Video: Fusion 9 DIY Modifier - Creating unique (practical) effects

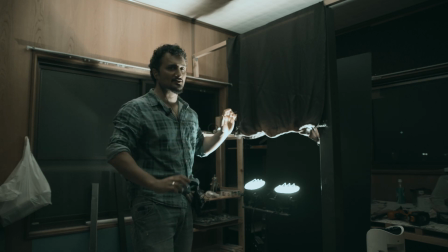244s
Okay guys, here I have my little special setup frame that I built,
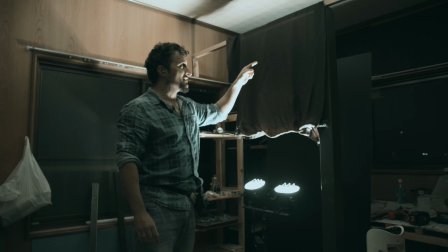250s
and this frame is not earthquake proof.
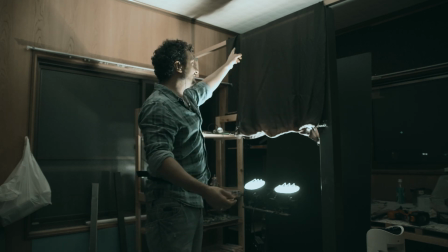255s
So I put the pole here, or the stick, and I fixed the cloth on the top using double-sided tape.
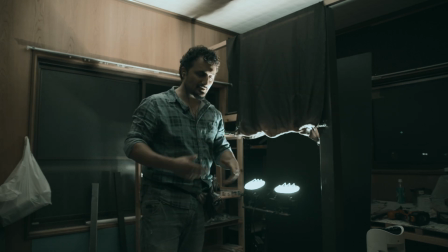263s
And I use double-sided tape because it's easier to adjust.
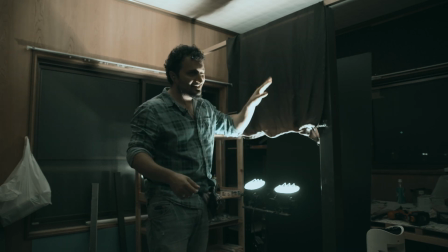266s
If, for example, if I want to have more wrinkles, I look through the camera, I need more wrinkles up there, so I just take it off and adjust it.
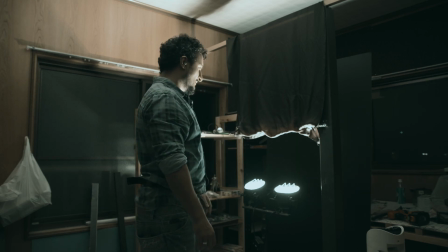273s
It's much better and quicker, you know. Yeah, so I have the lamp down here.
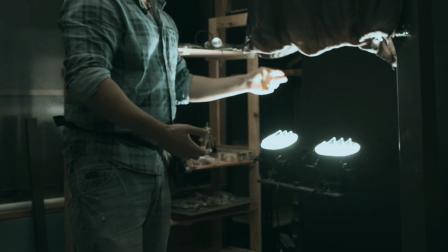278s
At the moment, it's right beneath the cloth. You can see where I get this very nice rim light.
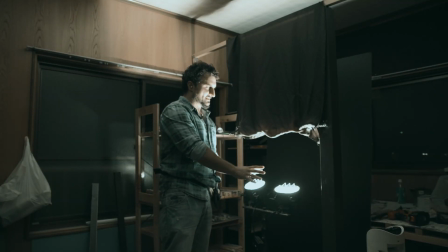283s
And of course, you can vary it. You can put the light further behind or more in the front. With this black cloth, however, I cannot put it behind
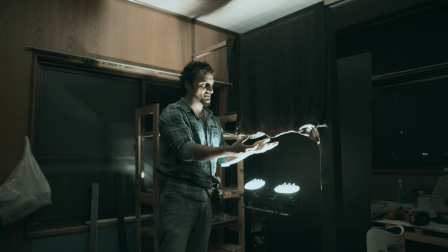295s
because then this cloth is not very translucent, so I wouldn't get much of highlights, or you know.
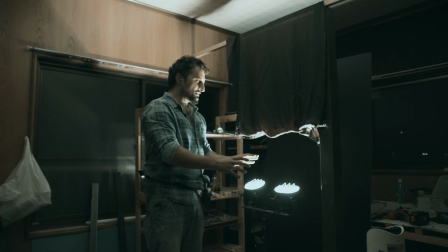302s
So with this one I had to stay a little bit in the front, which at this height becomes a little bit a problem with my fan. But this is not the final footage. I just set this quickly up for you guys. I will show you the final footage later.
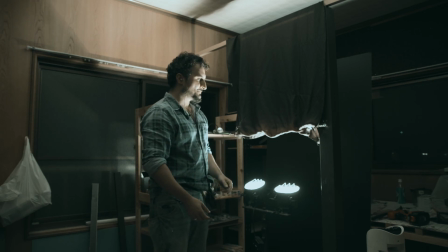320s
Okay, so let's give this thing a shot, and let me remind you that the brighter cloth, let me show you.
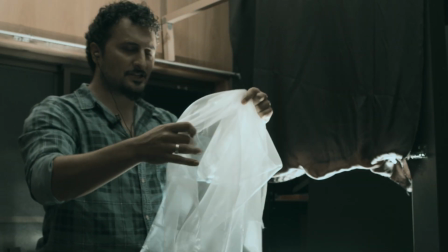329s
This cloth here actually looks, in my opinion, looks nicer.
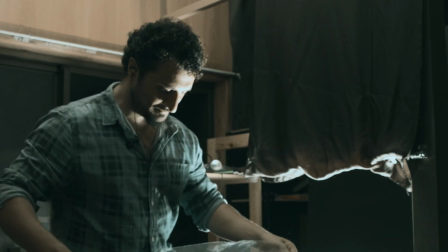335s
Now, you have just different properties. It depends what you want to do.
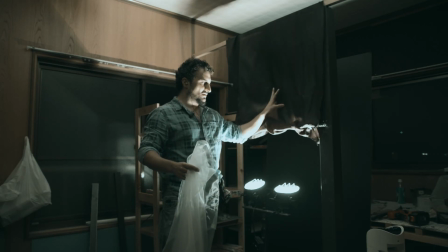340s
This one, if you have a strong fan, can be very nice too.
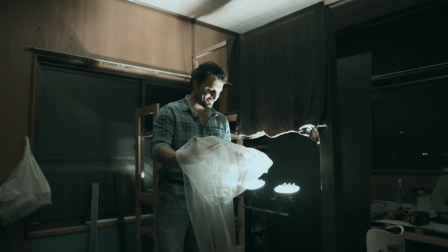345s
But this one has a different shine effect. It has like this velvetish effect.
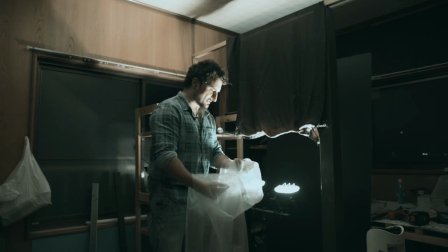353s
I don't know if you know what that means. So it's like almost like you have, I don't know if you can see it.
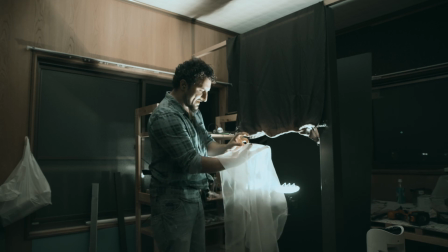362s
I don't know how to explain it. It's almost like you have more of these specularity lines going on here, and you don't have this with this one.
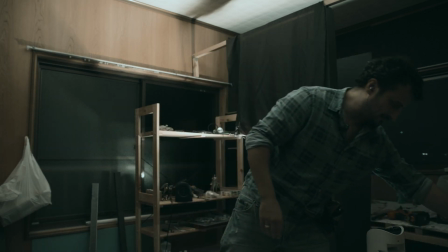373s
Okay, but let's give it a try first, and let's talk later. So I take my fan, I turn it on.
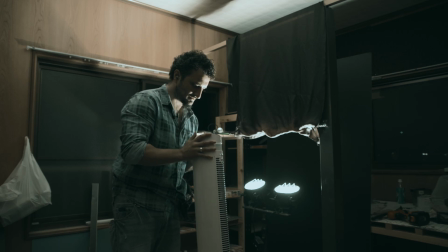381s
Let me see, where's this Japanese? I guess this is the kanji for full power.
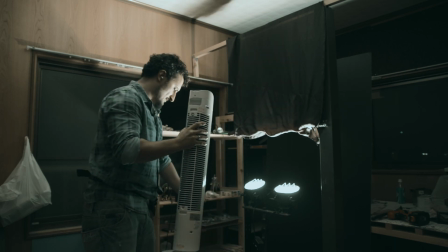390s
Okay, so usually I would stand on that side, but I don't want to be in the way.
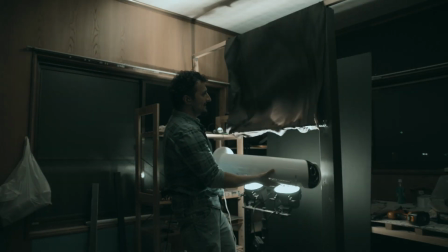394s
So I give it a blow, and I try to make a wavy motion, something like this.
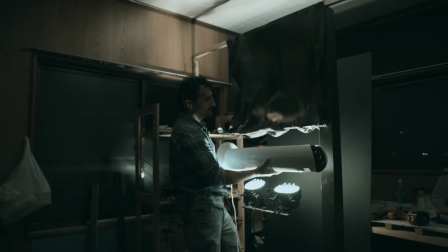402s
And you can see, especially in the bright areas here,
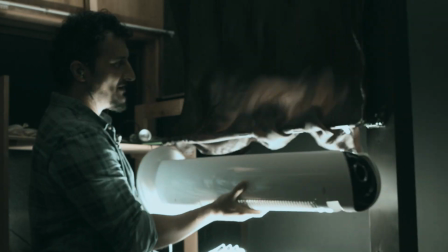407s
especially when viewing it through the camera, it really looks like you have some flames action going on here.
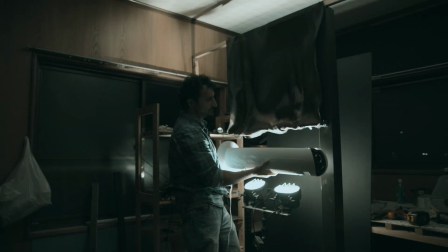414s
Now it really depends on what kind of material you use. You can create all kinds of variations, you know. You can use a much bigger cloth, but then you need a very strong fan, which I don't have.
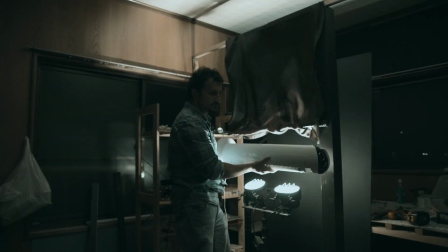427s
You know, these blasters that they use to blast away the leaves on the street.
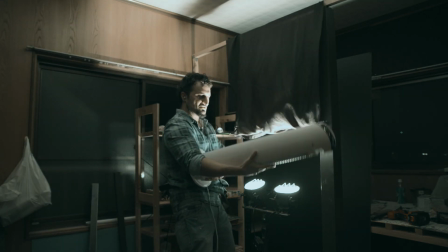431s
Well, that would be, I think they hold it like this, and then they go like,
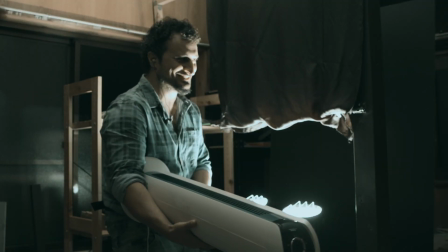438s
would probably blow away my frame. Okay, but you get the picture.
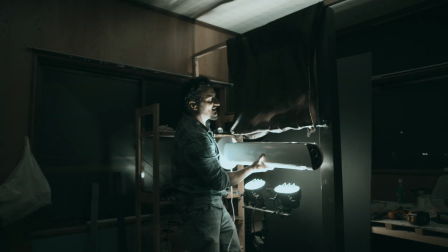443s
You can see that it kind of moves like flames. And so, yeah.
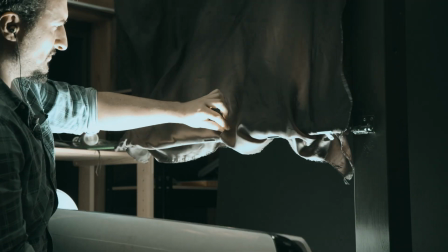450s
And let me show you those wrinkles here. Now, those wrinkles I did intentionally put there.
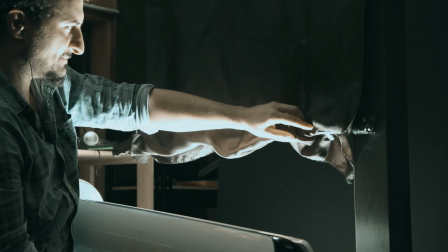458s
I used those clamps to fix the cloth,
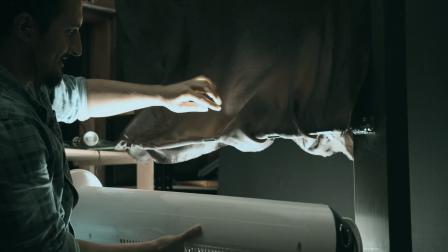461s
and I intentionally created those wrinkles to get those nice details that are very, what's that called in English?
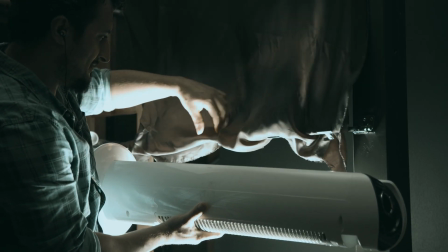471s
Characteristic for fire. Yeah, but you can fix my English in the comments like some people do.
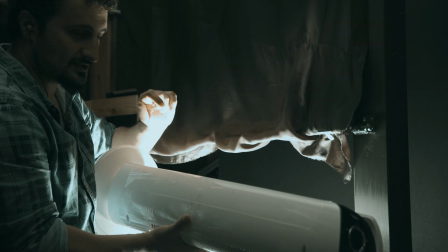478s
The last time I said this right off the bat, and the guy said it's right off the bat.
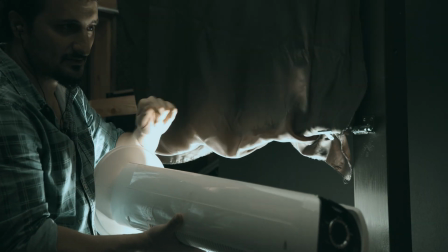485s
But he also said, but I like right off the bat, so keep saying it. Yeah, very nice.
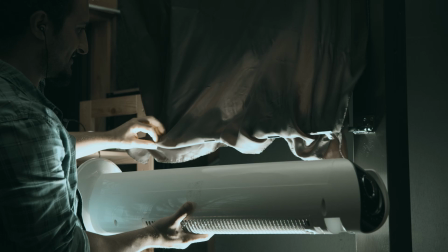492s
So you can see this is, you can experiment with this and create all kinds of different results here.
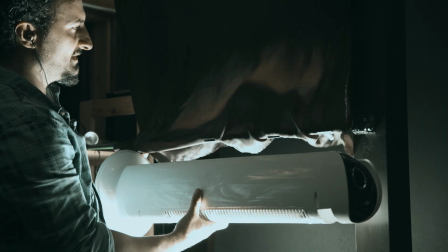499s
Yeah. So I'm really impressed by this kind of
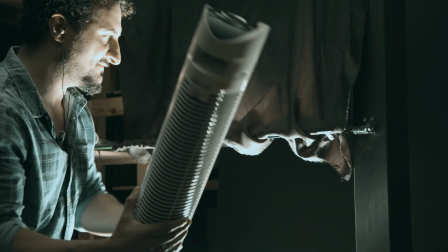505s
results you can get with those simple effects, methods.
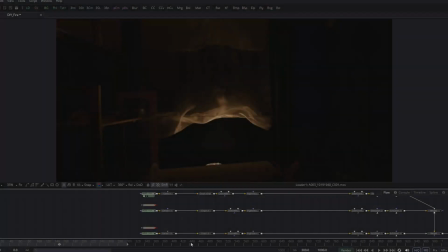511s
So let's take a look at the footage. Hey. Okay guys, we're in Fusion, and I've loaded 3 of my favorite takes already in here,
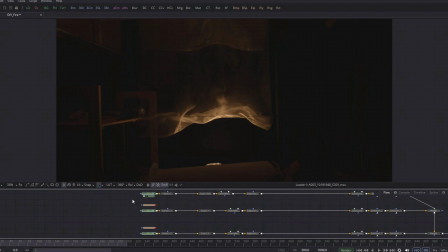520s
and I would say let's go and view them first. Okay, this is the first one.
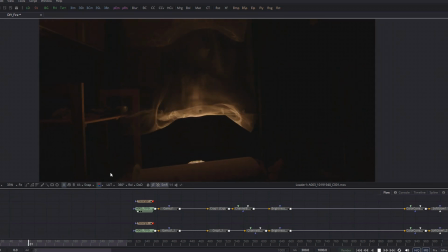526s
Let me hit play. Okay, so this is the one where I used the wind blaster at the bottom, you can see it, and I just do this wavy motion.
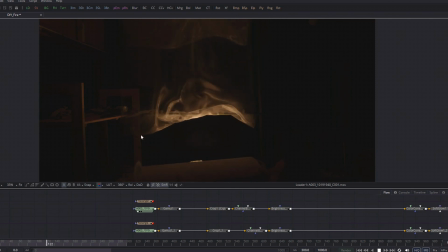538s
And you can see that also due to the 60 frames per second, we get this very nice slow motion, and it makes the cloth move very magical, if I can say so.
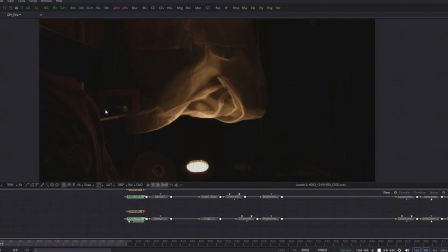553s
Okay, this is the first one, and let's take a look at the second one. Okay, in this one, I have the round fan on the bottom left behind the cloth, or slightly behind, and it hits the cloth from the left. And you can see the motion that it creates is very nice. It's very typical for fire.
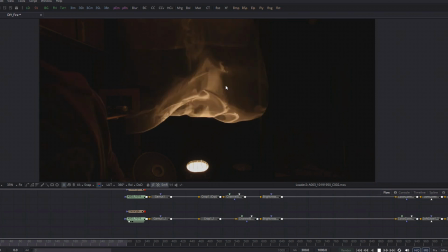572s
And here you can see how those waves just fly away to the right. If you squint your eyes a little bit, it really moves like fire. Okay, now let's get to my favorite one.
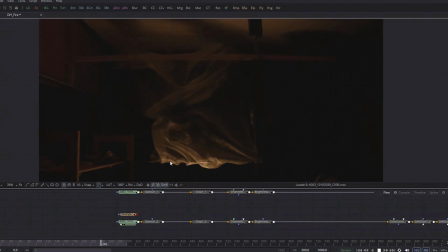586s
And I say favorite because if you take a closer look, you can see that something strange is happening here. the cloth is moving somehow magical. If I zoom in, you can see that there's my hand.
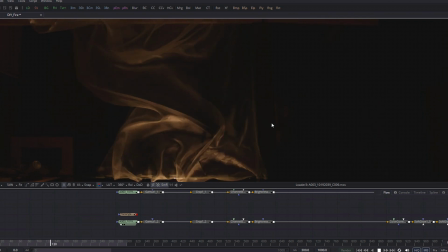602s
So I'm behind the cloth. You can see here, this dude and the big nose here. I'm behind the cloth and I'm moving this fabric, this cloth,
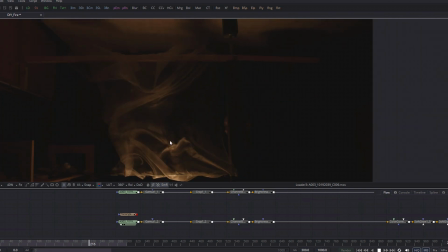614s
around, and this creates this sort of twirl effect here. That's pretty cool. I wear gloves and yeah, everything is dark, and these little bits that will just go through as fire later.
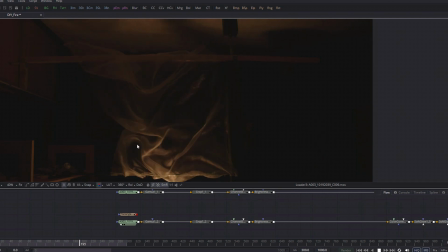630s
Okay, I don't know what you think, guys. I think this is pretty amazing. I mean, squint your eyes and this looks just so cool.
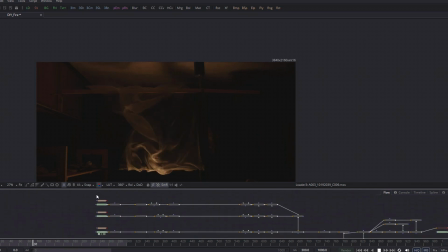637s
And with very, very simple methods, this is nothing special. Everybody can do this kind of things. And of course, I've prepared a scene for you. So let me show you what we're gonna create using this footage in the coming tutorial.
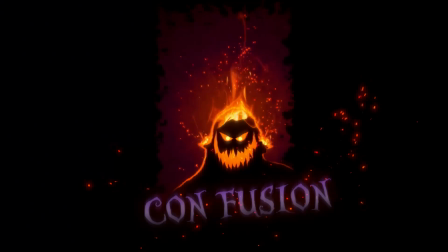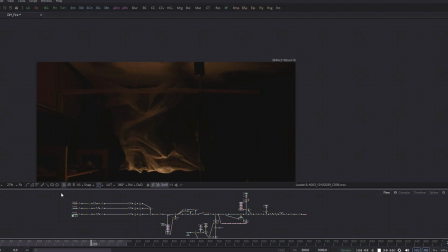664s
As always, if you want to have the project files and the tutorial, visit me on Patreon, support me on Patreon. By doing so, you will allow me to create more of this kind of swag. My name is Vito, I'll see you soon. Until then, enjoy what you're doing. Hey!